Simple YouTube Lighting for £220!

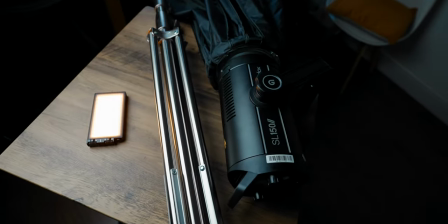(4:06)
I actually use a much thicker one with my setup, which I do think is worth the extra money, but this thing is definitely going to do the job if you're on a budget. Just try and find the cheapest one you can that's not made out of plastic.
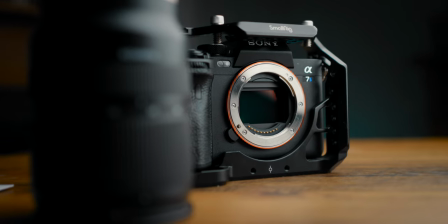(4:19)
It's worth mentioning that I'm running a relatively expensive camera setup with
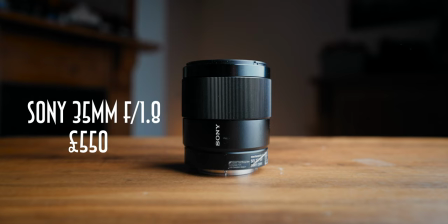(4:24)
some quite affordable but fast glass which is providing that depth of field that
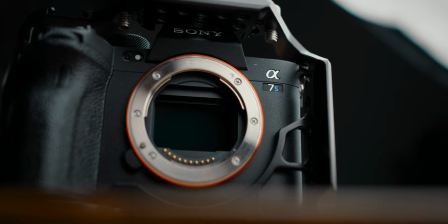(4:29)
background blur that you're currently seeing it's the sony a7s3 and it has
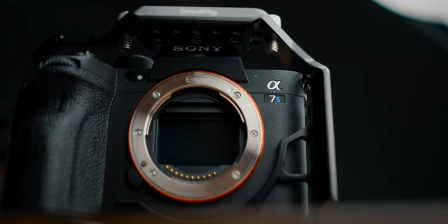(4:33)
a lot of the hallmarks of a more expensive camera such as high dynamic range and 10-bit color recording but the beauty of the lighting setup we're about to go through is that the capabilities of a camera like this become
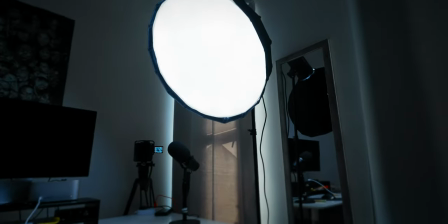(4:46)
much less important when you've controlled the scene and you've molded the light to create the image that you're after You'll often find that newer,
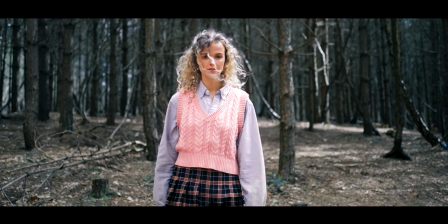(4:54)
better-spec cameras really shine when they're outside of a controlled environment.
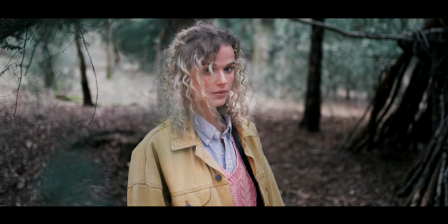(4:58)
I have this Sony because I shoot a lot outdoors, and you can reproduce really natural images with such a quality sensor. But in a setup like this, I cannot tell the difference from all the previous cameras that I owned. So although there is a depth of field in these shots, I'll show you in a bit that because of the way this scene is mapped out, you'll still be able to get a lot of separation from the subject without necessarily
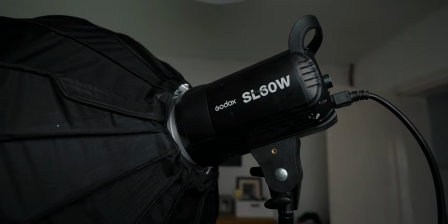(5:21)
having some of those features so once you've got these products you'll need
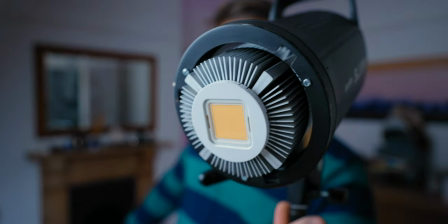(5:26)
to mount the softbox to the light the mount on these systems is called a bowens mount and as you can see there's three edges around them these
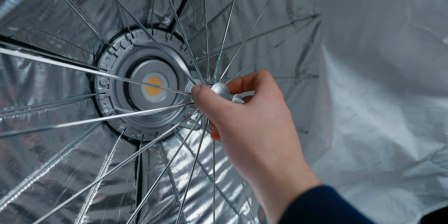(5:35)
will connect together and mount firmly in place before you do that you'll need to be quite firm with the softbox mechanism by pushing the little lump of metal into the back rod until it clicks in place once that's in you'll need to attach the two layers of diffusion that are provided this is
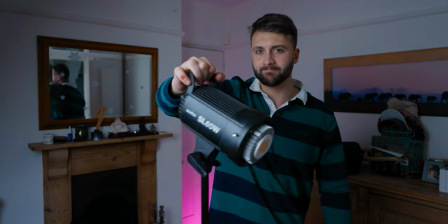(5:51)
pretty simple and then mount the softbox to the godox light and attach it to the tripod make sure that there's a plug nearby your setup as
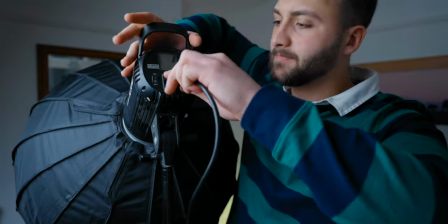(5:59)
this light will need to be plugged in to be powered on which note there aren't any external battery options for this light which is another downside first
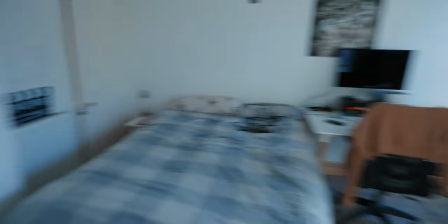(6:09)
things first it's important to optimize the space that you have so of course Everyone's room or wherever they're shooting is gonna be a different size This
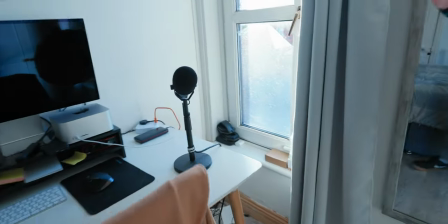(6:18)
room is quite favorably sized to do this, but we still need to be putting it right in the corner That's gonna give us the most amount of separation from the
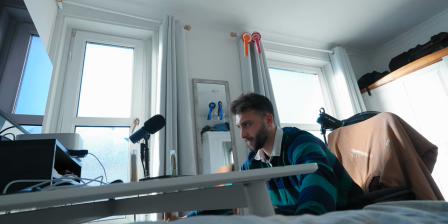(6:27)
background to us as you can see I'm gonna have to pull my desk forward so I can get the camera in the furthest
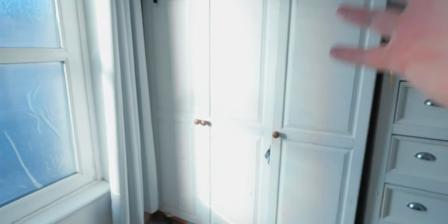(6:33)
corner of the room It's quite common for people to just do a setup by a wall because it seems safe and there's a safe backstop But ideally
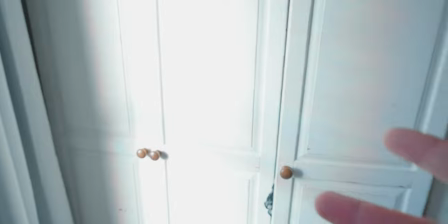(6:41)
we want to try and move away from the wall as much as possible and there's several reasons for that It's really important that we try and minimize the amount of spillage coming from the light as if that light is hitting a reflective surface Nearby, you'll find that white paint on a wall is a very reflective surface and that's going to dampen some of that Three-dimensional shape that we're seeing with the lighting cameras don't see depth as well
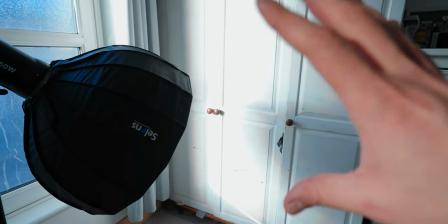(7:04)
as we do So we want to shape that light and give it a sense of three-dimensional space by going all the way in this
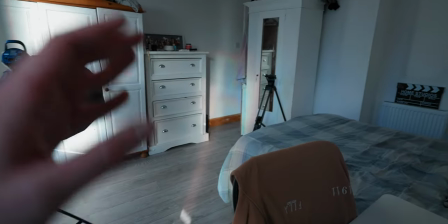(7:11)
corner here we're gonna be able to create the light on the face and then we're gonna be able to do something different with the background what we're gonna
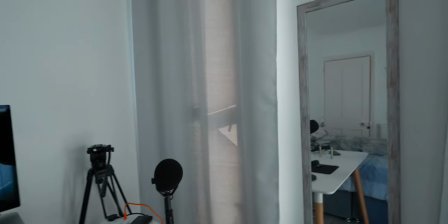(7:18)
want to do now is kill the light we've killed the light and we've got two options here and this is actually a significant thing
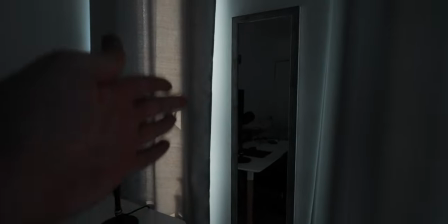(7:26)
to know we can either place the light to the left or we can place the light to the right one of these is the better option to do okay
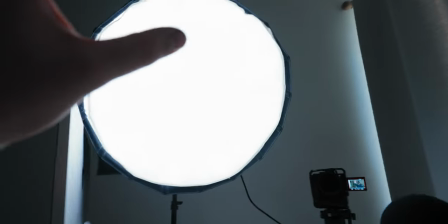(7:33)
so on the left hand side we've got the light above us at about 45 degree upwards and we've got it at about 45 degrees
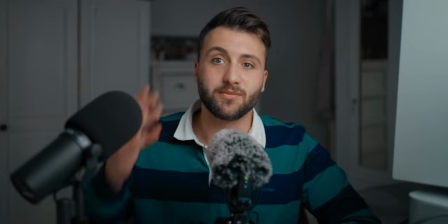(7:41)
to our side as you can see filming position and it looks decent we've got a bit of shape to the face the background is certainly a different exposure to
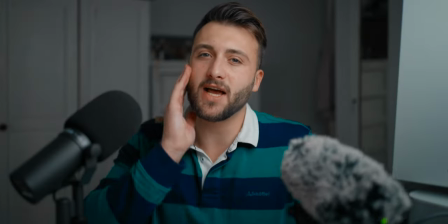(7:50)
us but there is one slight way to improve this as you'll see the shadow here isn't particularly notable and that's because this light here
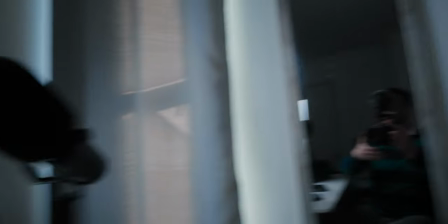(7:58)
because this light is facing the wall what's happening is the light is hitting this wall and and it's filling in a lot of what would be shadow here because
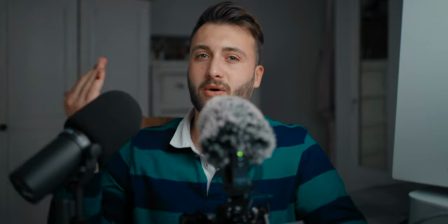(8:07)
we're using the fill light of the reflection.